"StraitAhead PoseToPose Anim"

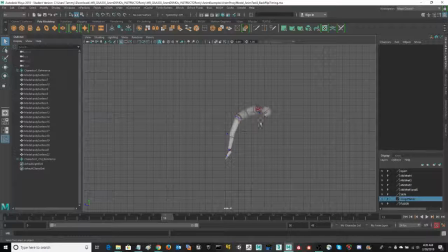8:10 And certainly at his arms, he looks like he doesn't have any arms right now. But hopefully he'll develop into a nice animation that I can apply to a different character, completed character. Let's take a look at one more, talk through it.
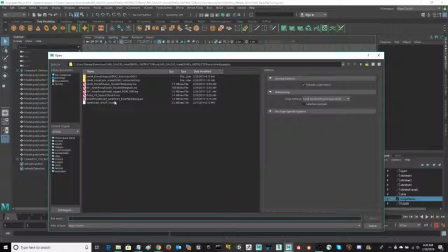8:30 Let's maybe try this one.
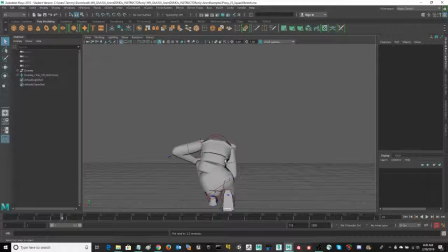8:49 Alright, there's one here. There we go. One here that I want to show you all, that you don't have to stop with the one angle. It's really, really important in animation to get a really good pose,
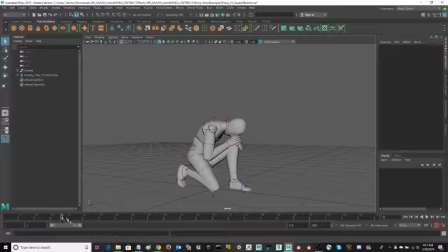9:10 especially on those extreme poses, as much as possible. In 3D, we also need to make sure that that is strong pose in all directions, because the game camera, if we're encountering someone, we really don't know what direction we're coming to.
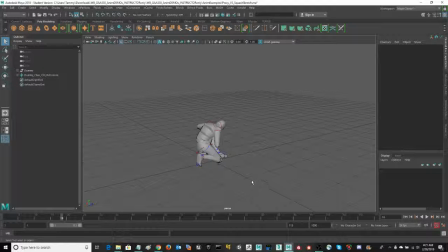9:29 We can control that a little bit better with the cutscene camera sequencer, but the intent of this is just to show you that there's a lot of action in that spine when you're trying to squash down a character.
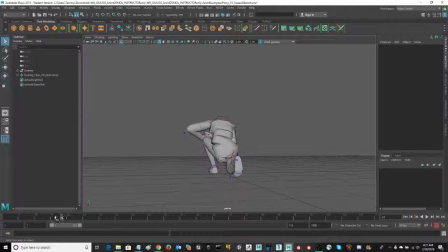9:45 This character is working out the timing for getting that character down on his knees, But this is what I want you to see, is as he pushes himself up from this pose, he's got
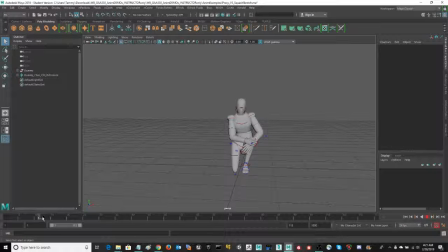10:03 his entire body enacted in that. So he's in a rest pose about here, and then he wants to push himself up. So he's going to he's got his hands pushing against his knee.
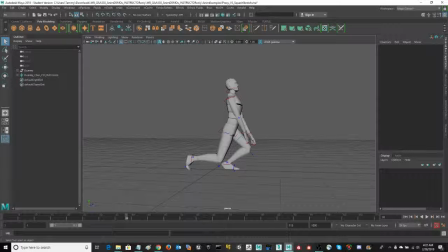10:18 He's got that strong arc of motion happening in the back, his back arching up. Weight distribution on that forward leg, pushing him back and settling into that pose.
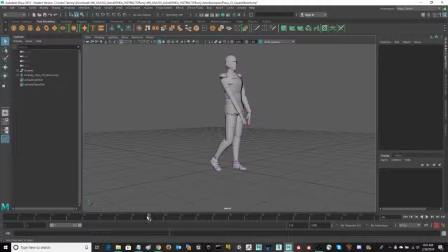10:33 Notice how he took a little step with that forward leg. That tends to give a little bit more realistic movement when you're keyframing. So take a look at it from the back. Look at that. Push that down.
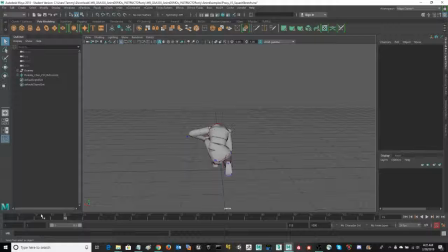10:52 That's going to cause the spine to really give you an S shape back there, because it can actually anticipate that push up. Get quite low if we allow it to rotate in several different ways.
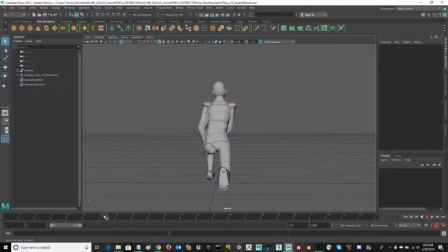11:11 So now we're going to go ahead and push up. What I also want you to notice is that you've got strong weight distribution in the hip, counterbalance in the shoulder, and then evening out in the head again.
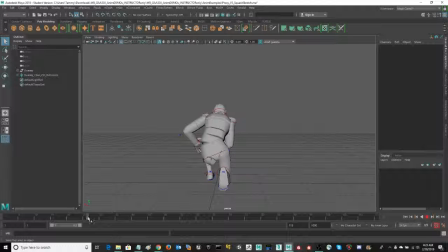11:27 So when I push, that weight is being forced, or that position of the bone in the socket there is keeping that hip up, so it's going to drop down on the left hand side.
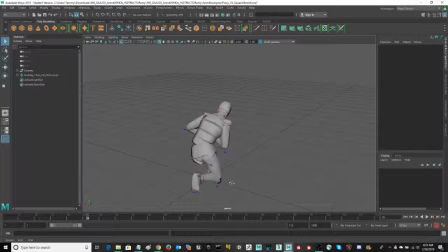11:44 The leg gives more spring there. This is a rigid socket to the location of the floor. It's not going to have any give. So as that character gets down further, you're going to see that rotation on the hip, counterbalance on the shoulder.
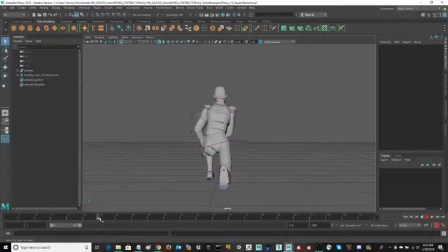12:02 Pushing up, however, the weight is redistributed, and so watch how that hip is now rotating in the opposite direction. The shoulder again balancing that out by rotating in the opposite direction. It's going to settle out.